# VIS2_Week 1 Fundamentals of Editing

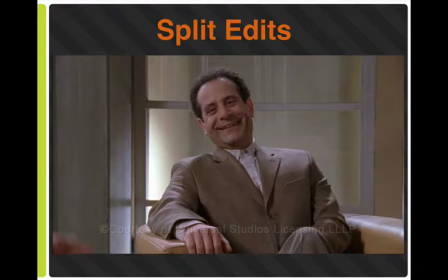What we're editing here is the same duration but in time, but the way we edit it has a whole totally different feel. Let's take a look.
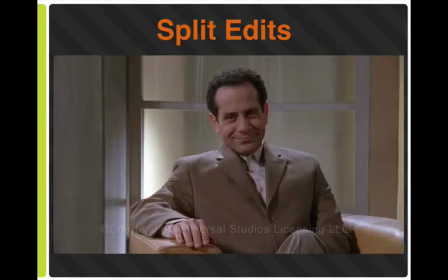Adrian, I just don't know what to say. I'm speechless, and I'm very proud of you.
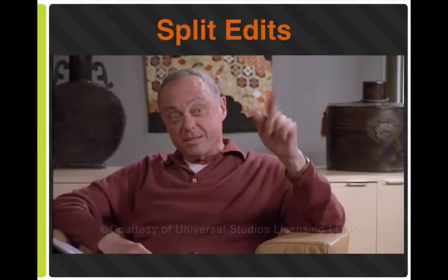It's no big deal. No. I say it's a big deal. It's just one weekend. I'll be gone 2 nights.
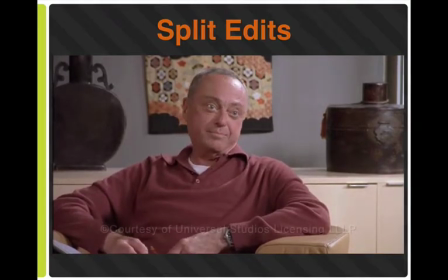2 nights alone in a hotel. Well, Natalie was going to be busy with her family, so I had a choice.
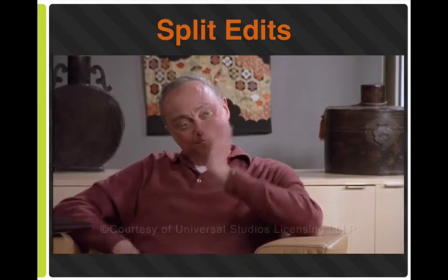I could either stalk her or plan a little getaway. Yeah, well, it sounds like you're looking forward to it.
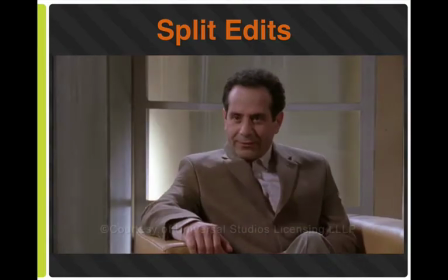I might even leave my room. Yes.
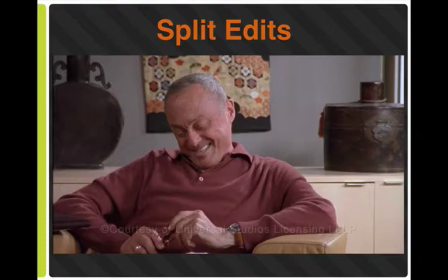So we can see that by doing a split edit, it flows a lot better. And actually the scene, even though it's the same duration, it feels quicker.
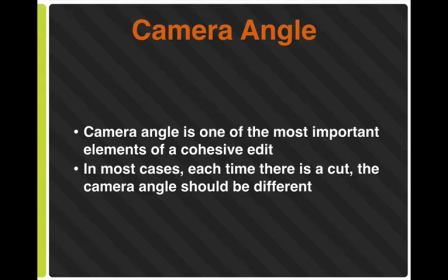The camera angle is truly one of the most important elements of a cohesive edit. In most cases, each time there is a cut, the camera angle should be different. If we do not change the camera angle and we do an edit,
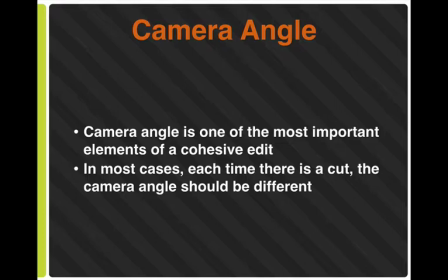we are going to it will result in what we call a jump cut, which is abrupt, and it has the potential of taking the audience out of the story.
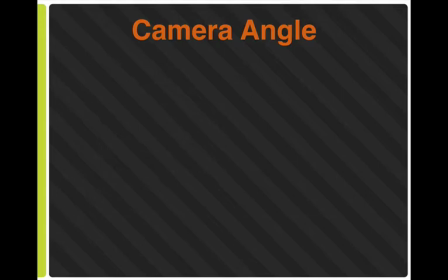Let's take a look at this clip from The Hulk
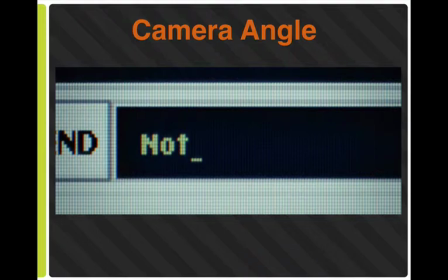and check out all the different camera angles that are used in this scene.
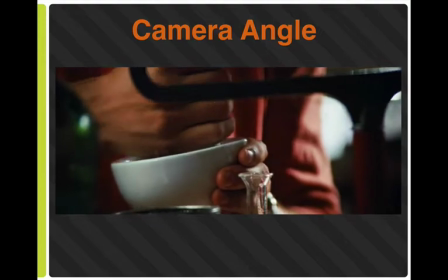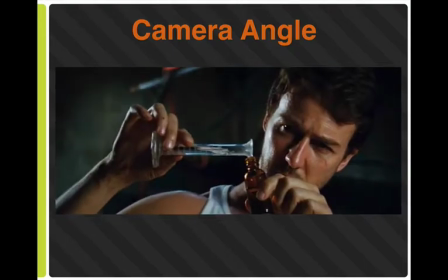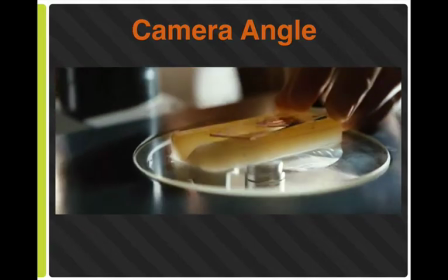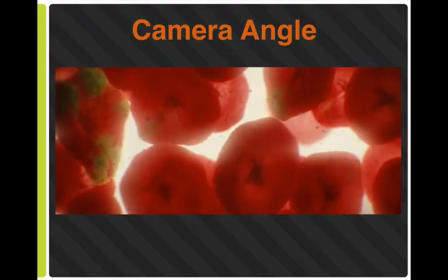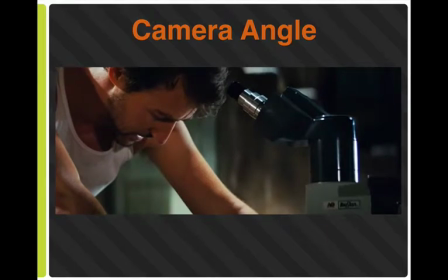This is amazing. Do you see all the camera angles that were used? They weren't just close-ups. They were medium wide. There were camera angles from above. There were camera angles from below. There were actual moving or tracking shots, all cut together, added for
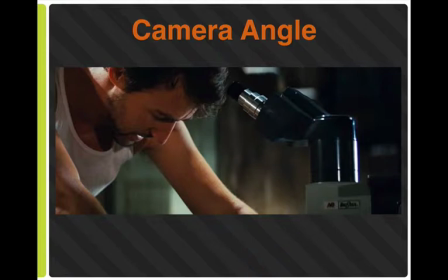a lot of emotion, a lot of energy, and certainly wanting, making the audience want to engage, wondering what was going to come next. So the camera angle is very, very important.
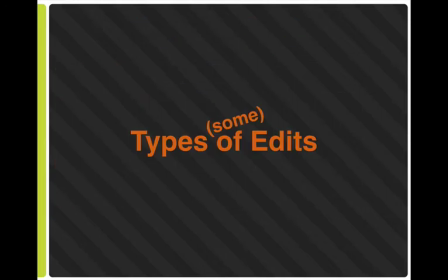Okay, so far we've talked about some mechanics such as some transitions, wipes, cuts, dissolves. We talked about the elements of the edit, things like motivation, information, composition. So let's talk about some types of edits. Let's talk about 3.
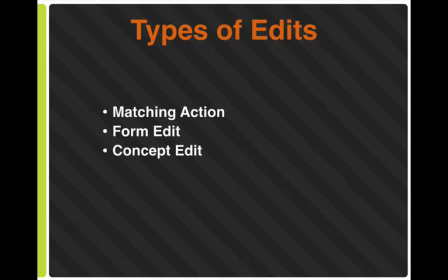Let's talk about matching action, form edit, and a concept edit.